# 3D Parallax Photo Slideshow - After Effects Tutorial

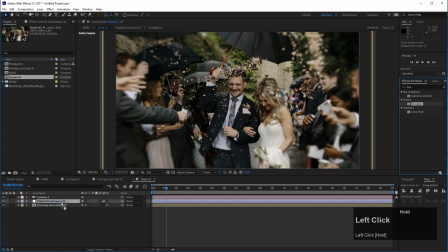Distort, CC lens.
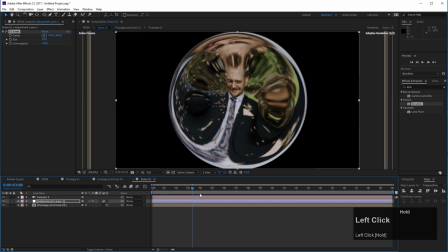And with this effect added, now it looks a little bit weird, but we will improve this immediately.
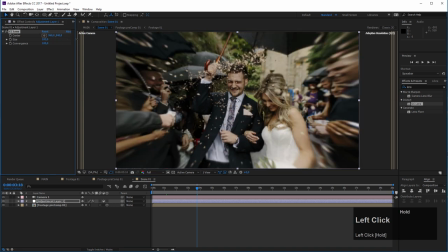First of all, we have to increase the size, and you can increase the size to 500.
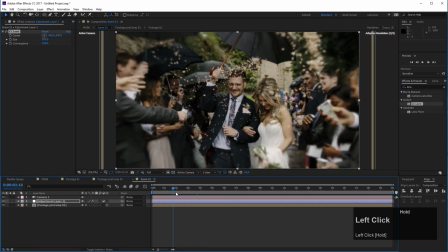And now what we can do is we can enhance the 3D effect a little bit using this CC lens. So what I want to do in the beginning here, I want to set a keyframe for the size with a value of 500.
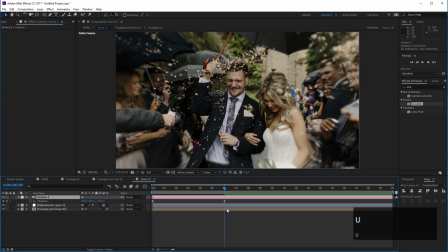And in the end of our animation, which is 6 seconds long, I want to change this value. So let's see how much we can do here. Do not want to overdo it because it gets quite distorted, but let's see, a little bit of an effect we want to have.
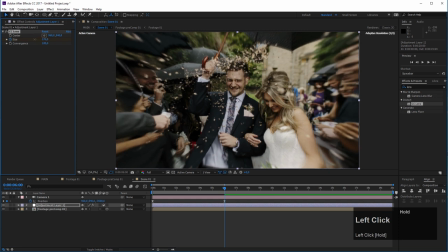And the more you put in, or the less you put in here, so the lower you set this value, the more extreme this will be. But maybe let's for now go with 200. Now let's press U to reveal the keyframes, and let's easy ease these keyframes, and let's create a quick run preview.
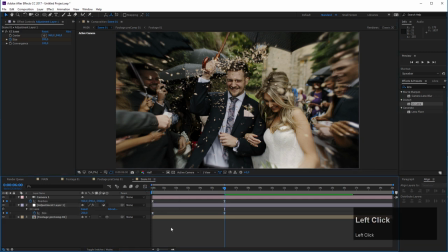I just changed the resolution to half to create a faster run preview.
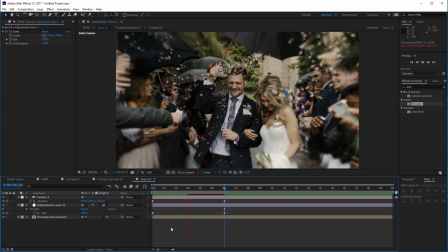Now you will see what this will do, and this will enhance the effect that we are really zooming and traveling into this image here.
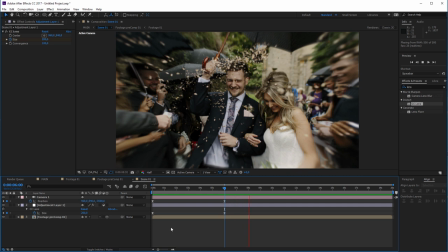It nearly looks like we are traveling through these people here. So let's play this again.
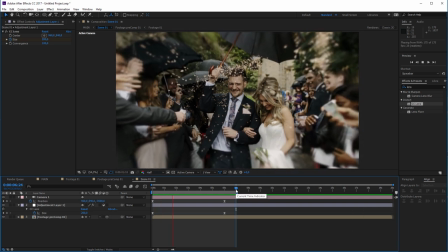Now you see that our effect is working quite well. And I want to enhance this even more, so I will add a little bit of movement to my camera. So select our camera, press R on the keyboard to reveal the rotation and orientation properties.
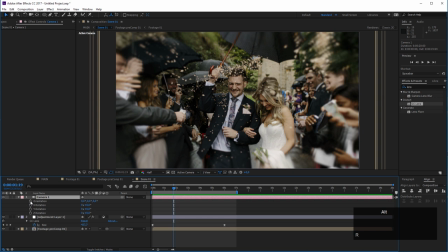Hold down Alt on your keyboard and click the stopwatch at orientation here.
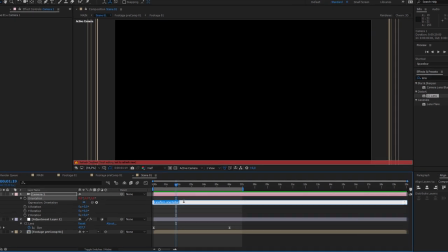And now we will add a little expression. You probably know this already, the wiggle expression.
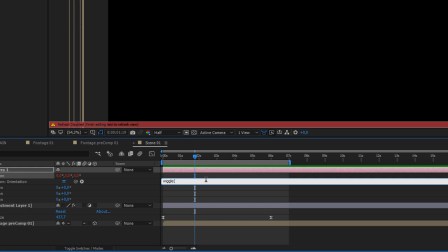So type in wiggle, parentheses. Now we choose a value of 0.5. It's important that you really type point and not a semicolon. Then the semicolon or comma or whatever it's called. Comma, I think, not sure. And now you type in a value of 3.
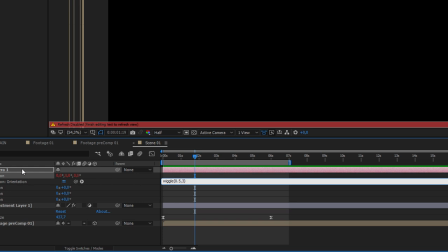So this means that now the camera is wiggling the orientation in all three directions for 3 degrees each 2 seconds.
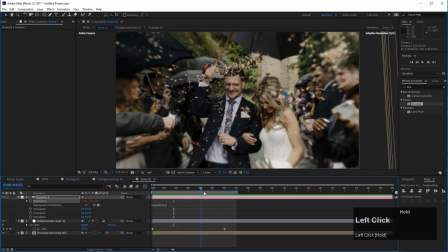And you see that this will add a lot to our effect, because now our camera is really,
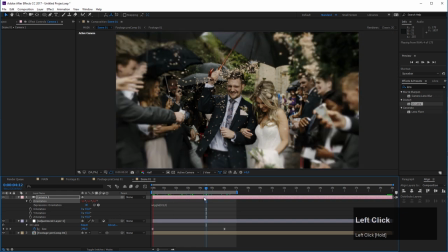yeah, traveling through this and has some perspective changes. And this will add to the feeling of this parallax effect quite a bit.
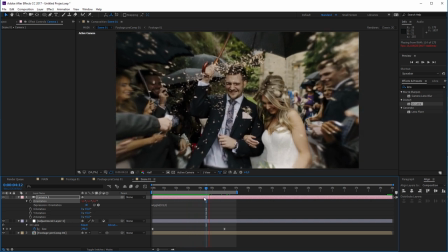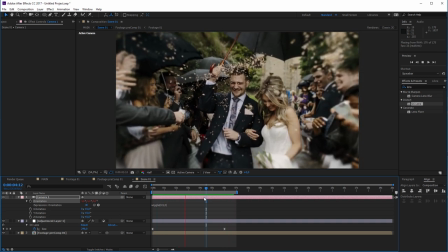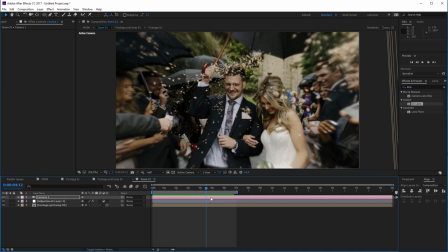Okay, so this is it for the basic parallax setup. What I want to show you now is how you can create a nice transition between scenes.
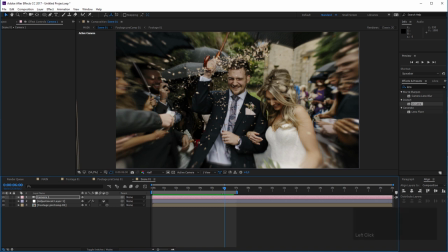To create a transition, we have to add a little camera animation in the end. Let's say that right in the end, our camera will tilt up.
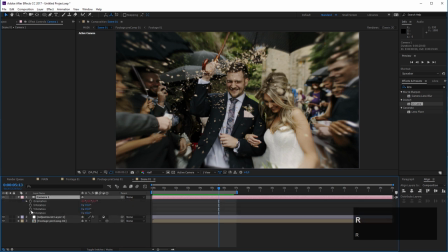So I will select the camera, press R to reveal the rotation, and I will set a keyframe, and I want to be precise here. So let's move our cursor at 5 seconds and 12 frames. By the way, if you do not see it like this, you can always come here, click or hold down Control and click this value.
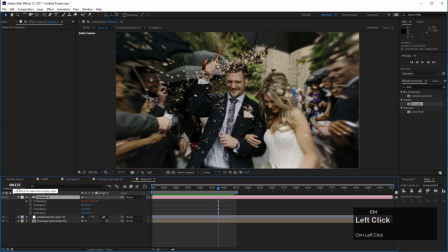You can choose or switch between time code and frames. So let's set it to this time code here, and let's make sure that your time indicator is on 5 seconds and 12 frames. And now let's set a keyframe for the X rotation of our camera.
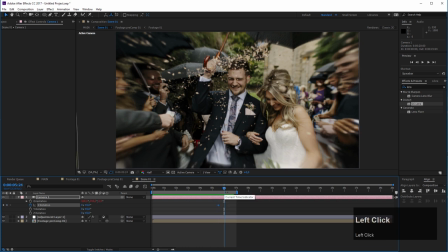Now let's move forward 12 frames, so exactly to, or 13 frames to exactly 6 seconds.
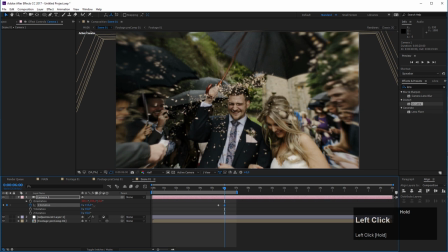And let's take a look how far we can go here. We want to tilt the camera up, and we will do something like probably 20.
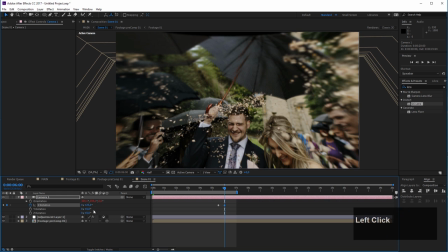I think the 20, yeah, let's try 25. Maybe it will work with 25. And now let's select the keyframes and easy ease them.